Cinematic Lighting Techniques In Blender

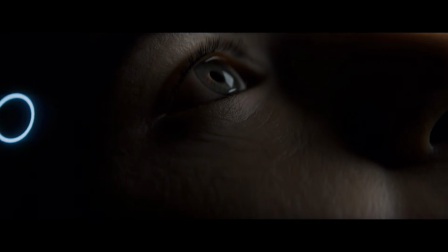0:02 Cinematic renders are hard to achieve, and of course things like camera, details and atmosphere all play a major part.
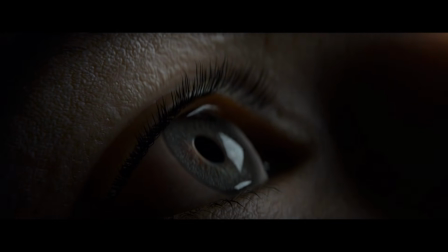0:08 But the single most important thing in creating a cinematic render is lighting.
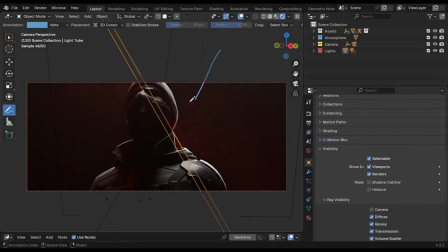0:16 In this video, I will not only explain you the basic concepts, but we will also implement these techniques in multiple examples so that you can understand it better.
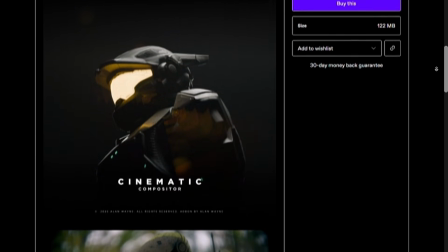0:25 If you want to support the channel, make sure to check out the Cinematic Compositor. You will get a 25% discount with the link in description.
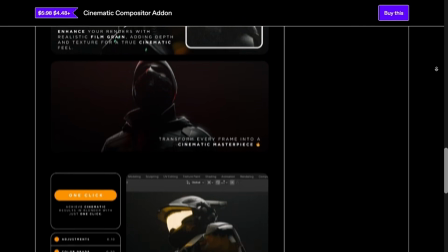0:34 All of the project files will be available on my Patreon. Link is in the description.
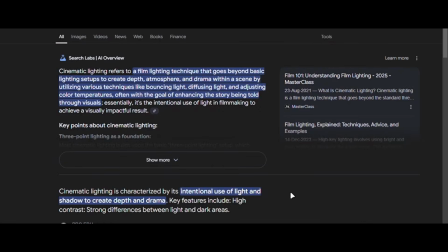0:43 So first off, if you don't know what cinematic lighting is, it refers to a lighting style used in cinema movies.
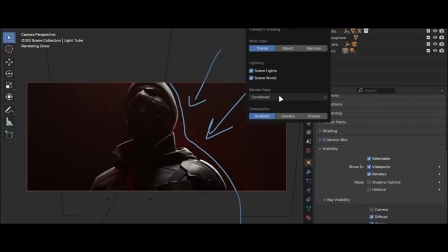0:48 It can not only help you add depth into your renders, but also make them look interesting.
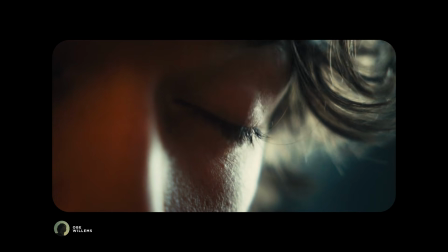0:53 Now, if you are referring to real-life cinematography, it can rely on many things and it will have different results.
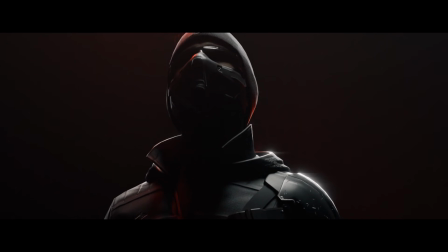1:00 But in 3D, cinematic renders are dark, mysterious, and reflective.
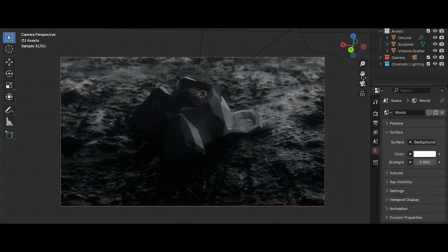1:05 And these types of renders are fun to create.
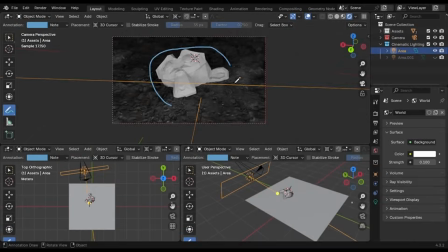1:12 So let's start with the base concept. Look at this render. It is just some boring monkey head and there is no depth.
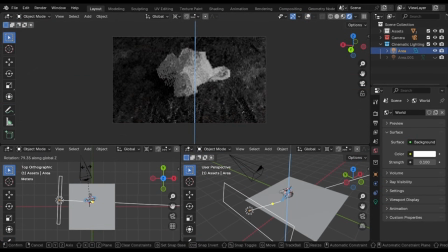1:19 But if I rotate the light to the back, you will start to notice that the shot becomes more interesting.
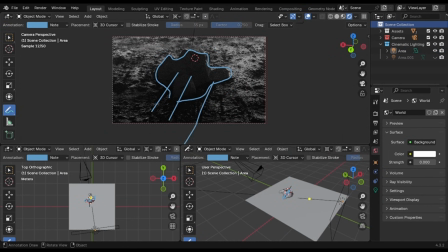1:24 There is only one rule you have to follow, and that is to keep your renders dark from the side of the camera.
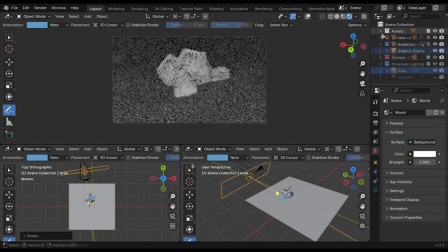1:30 Lights in front of the subject makes the render washed out, and it looks completely terrible. You have to always make sure to avoid that. This technique is called reverse key lighting.
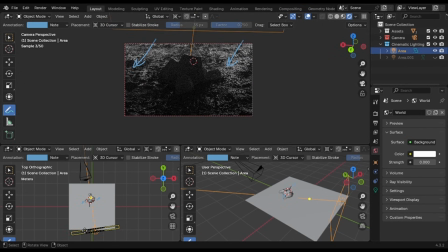1:40 This works with all kinds of shots, but there is a catch, and I will talk about that later in the video.
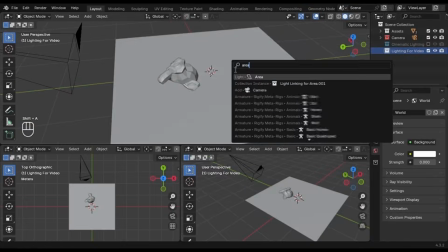1:51 Let's start with something practical. Press Shift plus A and add an area light.
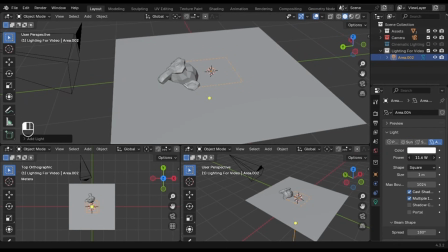1:57 If you go into this tab, you can control the strength, size, and the sharpness of the area light. It would be better if you switch this option to the 3D cursor so that you can rotate the light around the 3D cursor.
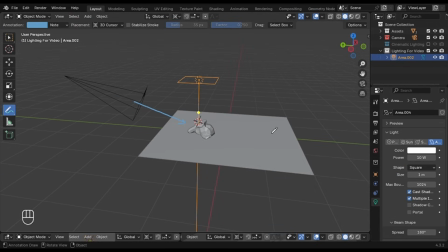2:12 My camera is facing this side, so I will rotate this on the X-axis until it touches the edge of the plane.
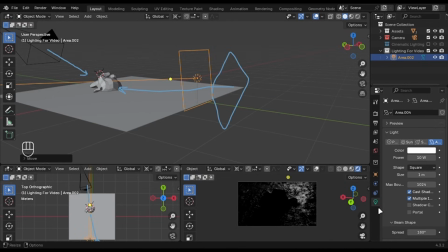2:21 You can see that the shot is already looking good, but we can make it better. I will increase the size of the area light so that it matches the size of the plane.
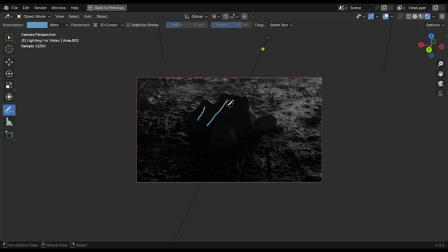2:30 You will notice that the object, which is our main focus, will look dark and we don't want something like that.
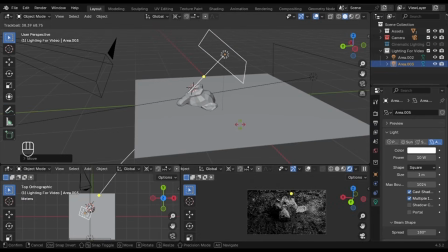2:35 To fix this, add an area light and move it to the top. Rotate it slightly until you get something like this.
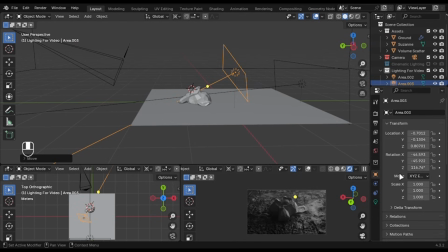2:42 I only want it to affect the subject, so to do that, go into the Object tab, go under the Shading tab, and you will find Light Linking. Make sure your new area light is selected and create a new light link, drag the subject into this box, and you will immediately notice that the light will now only affect the main subject.
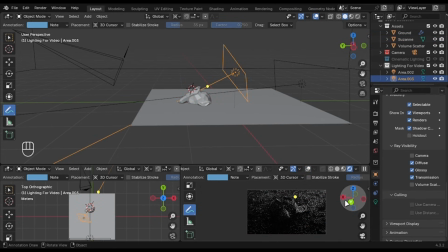3:02 I will also disable the volume scatter because my scene has a volume scatter cube and I don't want this light to affect it.
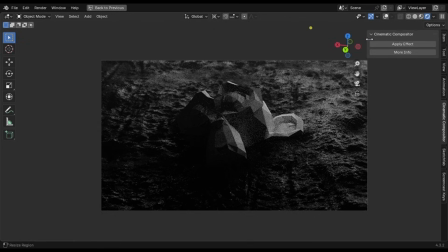3:10 The lighting looks amazing and you can use my cinematic compositor to add some color grade and adjustments.
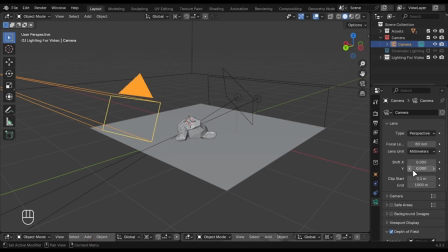3:15 Just in case, if you are wondering about the camera settings, I am using an 80mm focal length with these depth of field settings. Now that you know the concept, let's light a character.
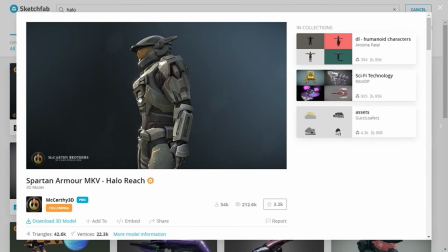3:33 I'm using this halo character from a sketch fab, and I've changed some material settings, nothing special.
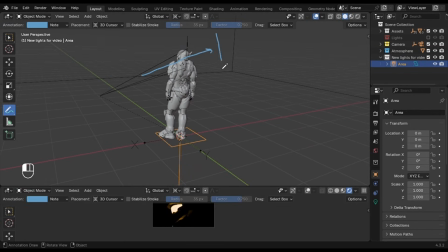3:40 Add an area light and place it opposite to the camera. You can copy the location and rotation of the camera to do this quickly. You have to enable the copy attributes addon for that. Play with the scale and intensity until you get some good highlights.
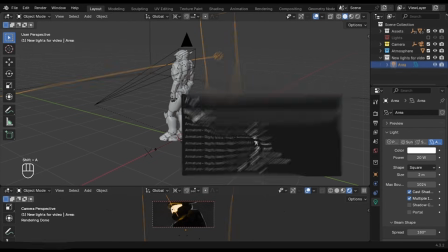3:58 Now, of course, we will add a light for the character, add an area light and move it to the top, rotate it slightly, and you are good to go.
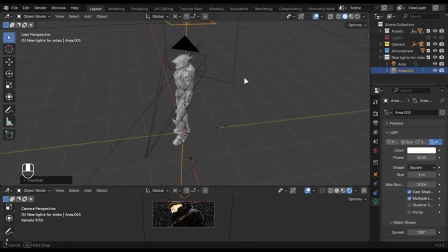4:06 I won't use light linking here because the light is not affecting anything except the character.